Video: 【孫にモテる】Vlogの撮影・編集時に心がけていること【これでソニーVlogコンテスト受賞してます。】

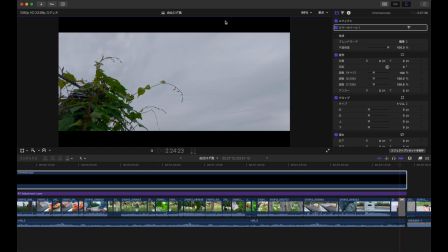1349s
これでなんとこう終わり感というか一段落ついたんだなっていう感じを出しました
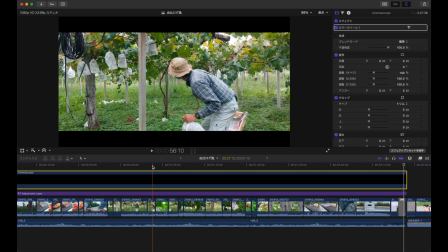1358s
以上がそうですね僕が指ログの方でやってるときに編集してるとき撮影してるときに気をつけてる主な点だったりとかしますねあと細かい点で言うとやっぱそのカラーカラコレとかカラグレーとか
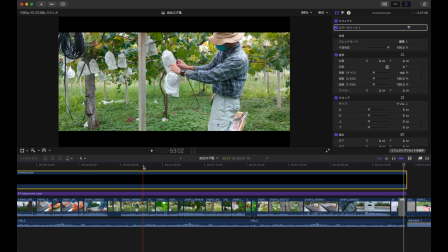1376s
色味の調整ですよね全部統一させてやったりとかあと指ログならではのそういうちょっと世界観を出すためのグレーディングつけたりとかはしていますがこのスマホだけでもこんな感じで撮れますよっていうことが
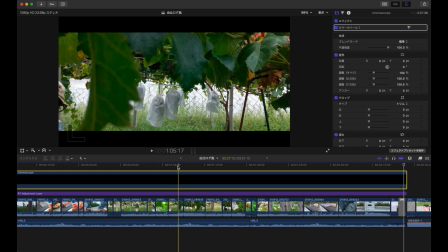1395s
皆様に伝わればそれで幸いかなと思います
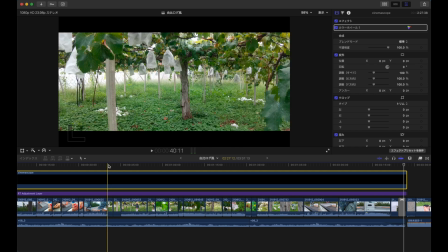1401s
スマホと専用のキャタツでこんな感じで撮れますので高い一丸とか買わなくてもいきますのでぜひ皆さんチャレンジしてみてはいかがかなと思います
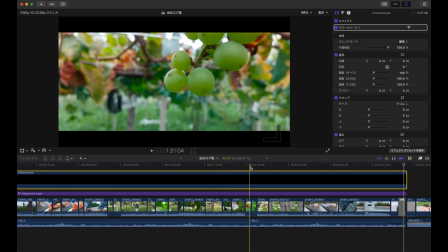1417s
結構やりだすとハマっていくというかハマった超本人なんですけれども
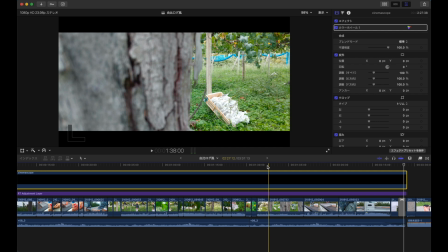1423s
そこから一眼とか一眼のカメラ買って本格的にやりだしたりとかそういう風にされるといいのかなと思います
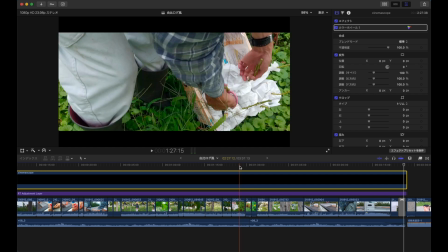1435s
BGMなんですけれどもBGMも結構重要なファクターなんですよね
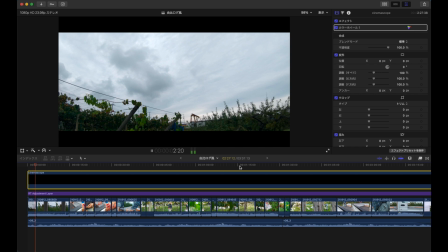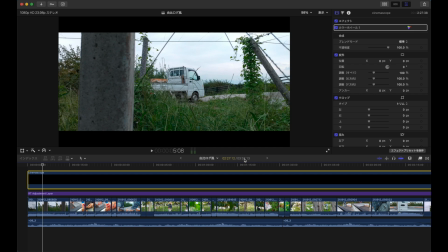1450s
女性の方が歌っているBGMこれを使っているんですけれども僕が表現したい世界観とやっぱりこのBGMっていうのが
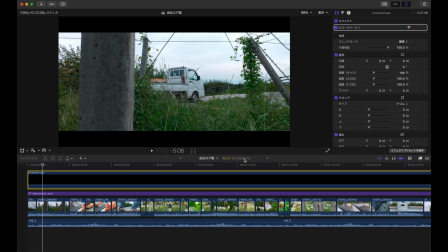1464s
まずリンクしてないといけないのかなってこのBGMが逆に四通じのEDMっていうんですかクラブとかで流れているようなああいう音楽とかだったらもっとねハキハキというか明るい感じ躍動感のある感じになるでしょうし
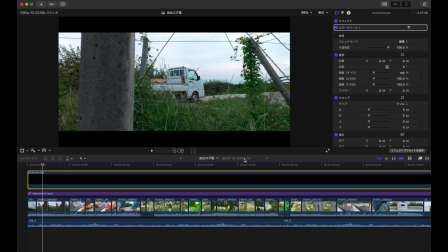1482s
このBGMだからこそこの小回りこの秒数のカットで構成していくことでゆったりとしたそういった世界観が表現できているのかなと個人的には思っております参考になれば幸いです
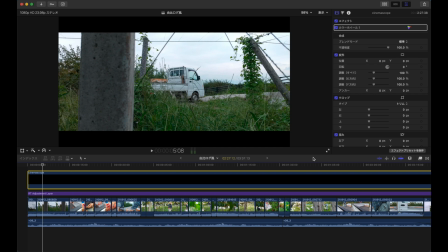1504s
これで終わりますありがとうございました